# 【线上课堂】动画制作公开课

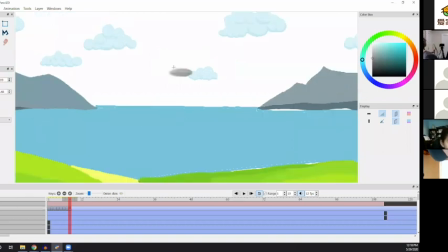989s
Starting to get a little closer. Anybody else have any other questions? Well, I have to copy and paste.
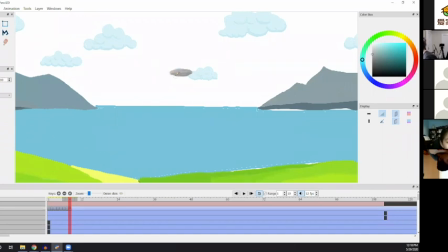1006s
I'm not totally sure what you're asking. So I'm duplicating the frame, which is just making an exact copy of that frame. So if that's what you're talking about, then it's because we need multiple frames. You know, we have to have each frame.
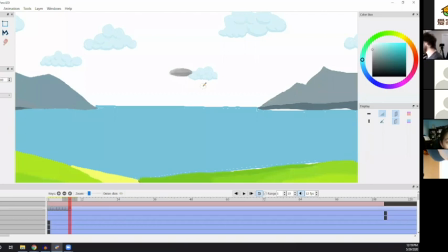1024s
We want to go to the next frame so that it because each frame is only one fraction of a second. So we have to have many, many frames in order to create this illusion of motion. And
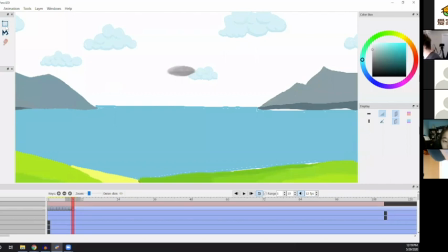we want each frame to be very similar to the last one. We want it to be too jarring, you know? We don't want it to be that like,
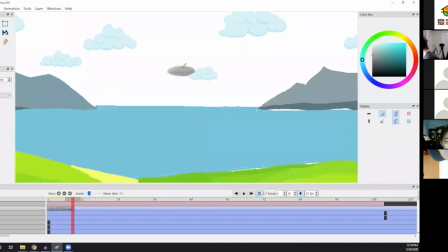1060s
we don't want it to be that all of a sudden things are very different. Because that would be, it would look very weird. Animation is all about small changes each frame, and that's what gives it,
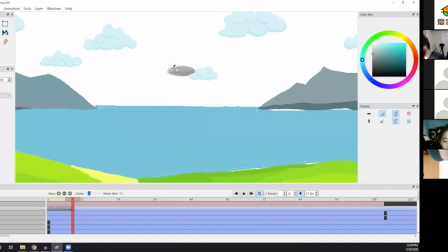1078s
that's what makes it look realistic, you know, or lifelike. All right, you don't want to get too hung up on little details here. Let's try to move it along.
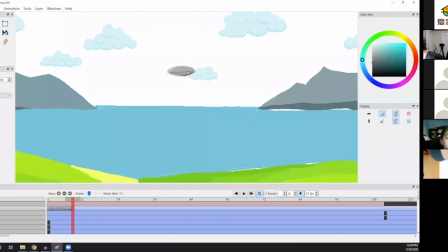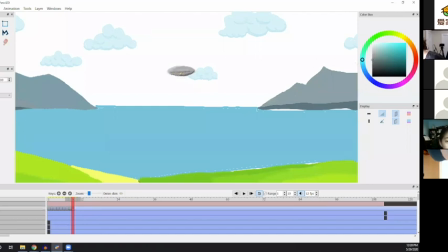All right, I'm going to go ahead and just move it along here. We want to get to the part where the alien comes out.
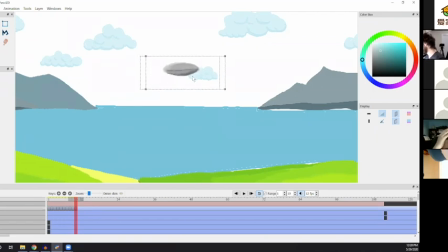So yeah, you know, this is the process, guys. It can
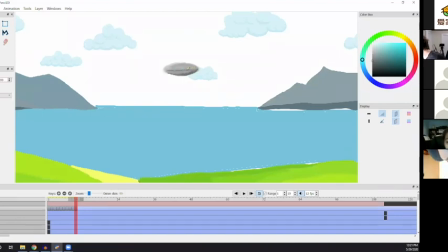1147s
definitely be a little slow sometimes, to be totally honest. But that's animation. That is animation. Why don't I add glass?
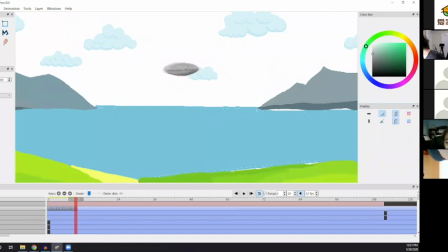1161s
Why not add glass part? I don't know. This is kind of just the way I imagine the UFO looking. You know, every UFO is different. I imagine. I've never seen one, but I imagine they are all unique snowflakes. You know, and this is the way I imagine mine.
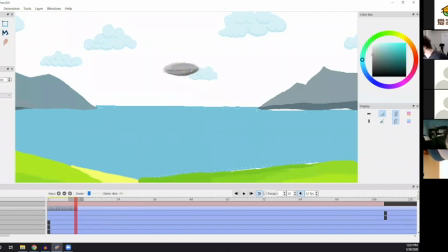1180s
And if you draw a UFO, you are totally welcome to make it however you want yours to look. Okay, let's go ahead and keep going.
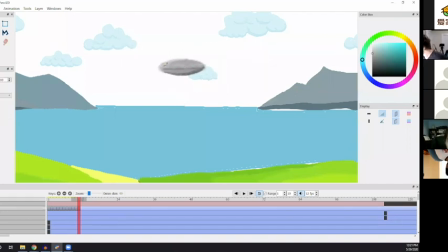1196s
All right, it's definitely starting to get a bit closer now. We're going to try to clean up these edges at least a bit before we move on.
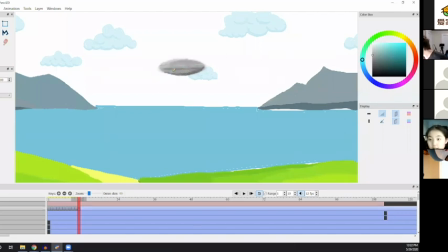All right, let's see. So we're about, okay. We're making pretty good time. So we're gonna watch this in a sec to kind of get a sense of how it's starting to look,
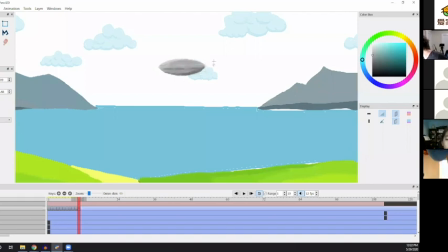1230s
and then we should be about ready to go to the next part.